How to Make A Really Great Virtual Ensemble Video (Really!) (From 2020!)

Hi, my name is Katie Ravenwood and I'm here to help you make the very best virtual ensemble video you can make. Maybe your band director has decided you need to record a part of a piece you're working on for an assignment for school. Maybe your orchestra director wants you to record a part of a big symphony that you guys are rehearsing together for a big virtual video. Or maybe your crazy clarinet choir director has decided you need to record all eight parts of an awesome clarinet choir piece for inclusion on a virtual concert that you guys want to do together. Regardless, there's lots of things you've got to think about when you're setting up to make a virtual video. Where you're going to sit, what you're going to wear, how you sound, all of these things are important to making the very best video you can make.
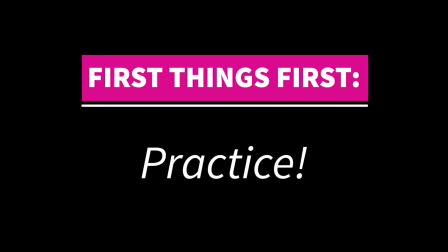Now first things first, the most important thing you can do to ensure you make a really good video is to practice your part. That means before you ever sit down in front of a video camera, work out all your notes, work on your counting, play along with the recording your director gave you so that you sound just like the ensemble does and you fit in just right. Make sure that you have a good read. Make sure that when you're sitting down to play you have a comfortable chair and that everybody can see you. We'll talk a little bit about that part next. But most importantly, make sure that you're comfortable with your part. The more comfortable you are playing it, the better you're going to look and sound on the video.
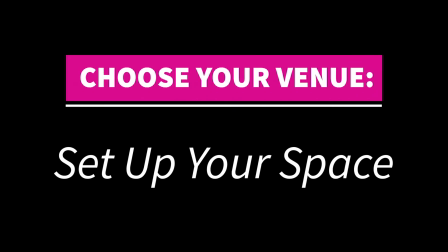One of the first things you want to think about when you're setting up to record a video is where you're going to record and what's going to be in the background. Usually when I record, I'm here in my office down here, there's a lot of stuff going on in the background and it's a little bit busy.
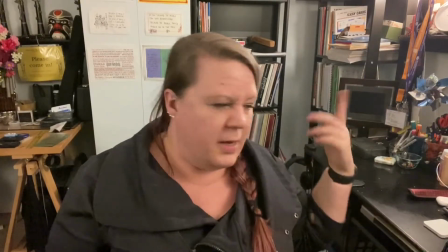[1:55]
Sometimes that works and sometimes it doesn't. I mean, there's a lot of books in the background, my desk, a repair bench, some other things that are going on. Sometimes I want a place that's a little bit more calm and controlled. Hey, like this!
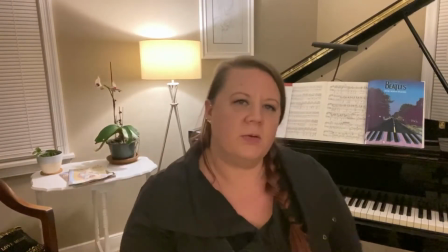[2:08]
This is so much better, right? There's less going on in the background and it's a little bit more calm.
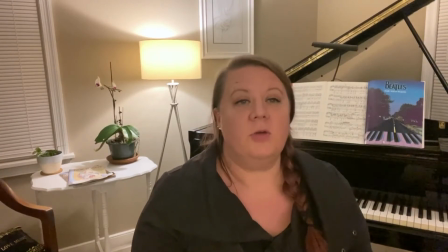[2:12]
So one of the things you want to think about is that when you're making a video you want to be sure that they're looking at you, not at everything around you.
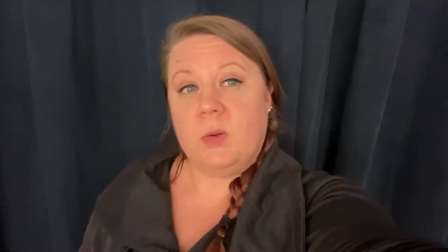[2:22]
Even better, if you can try to position yourself up against a wall that's all one color, doesn't have to be white,
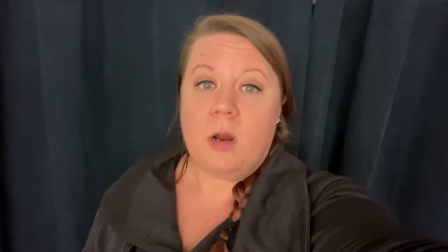[2:28]
it could be dark curtains like this, that makes it even more apparent that you're the focus of the video and that can be really helpful. If you don't have a single solid color wall like this in your house, don't worry about it. Things can be in the background and it doesn't really matter. We're still going to be focusing on you. Just do the best you can.
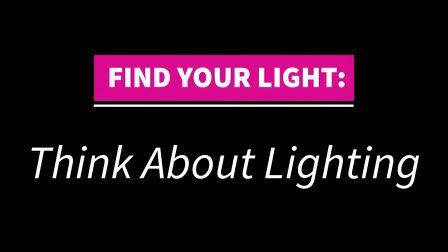Here's one of my very favorite subjects when it comes to making videos, lighting. One of the things you really have to think about when you're setting up a video is making sure that you have the light source in the proper place.
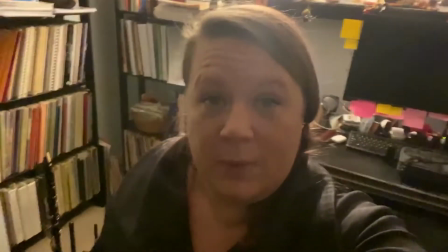[3:06]
For instance, if you look behind me right here, there's a lamp right behind my head, which isn't necessarily the worst thing.
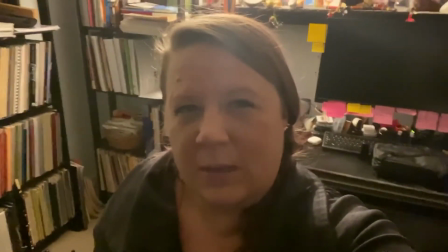[3:11]
You can still see me, but you have to squint a little bit to see what I look like or even what I'm doing. If you turn around so that the light source is now in front of you,
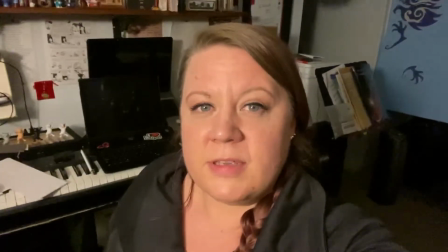[3:19]
all of a sudden the light is much, much better, right?
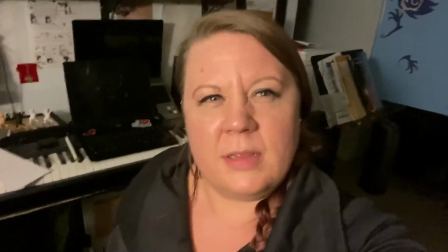[3:26]
So you can see me clearly. Things in the background behind me are a little bit in the dark and that's fine because then they're not the focus of what's going on. So when you set up your lighting source, make sure that you think about where the light source is going to be coming from and where it's going to be shining on you, particularly if you're going to be filming anywhere near a window. One of the tricky things about filming near a window is that you want to do it at a time where you're sure the light coming through the window is not going to mess with your plans.
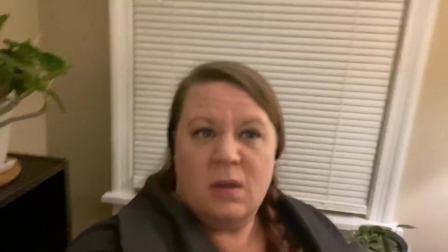[3:54]
For instance, if I'm sitting in front of this window right now, it's dark outside, it's nighttime, it's fine, but check this out.
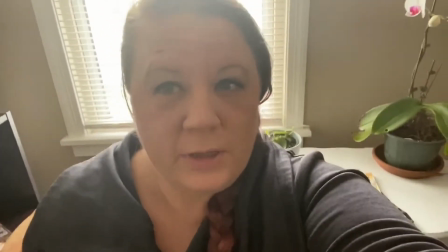[4:01]
Now look at the difference. If you put me in front of this window, it's really hard for you to see my face and the window is really bright in the background.
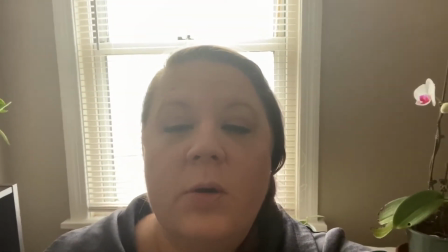[4:08]
So we want to avoid that.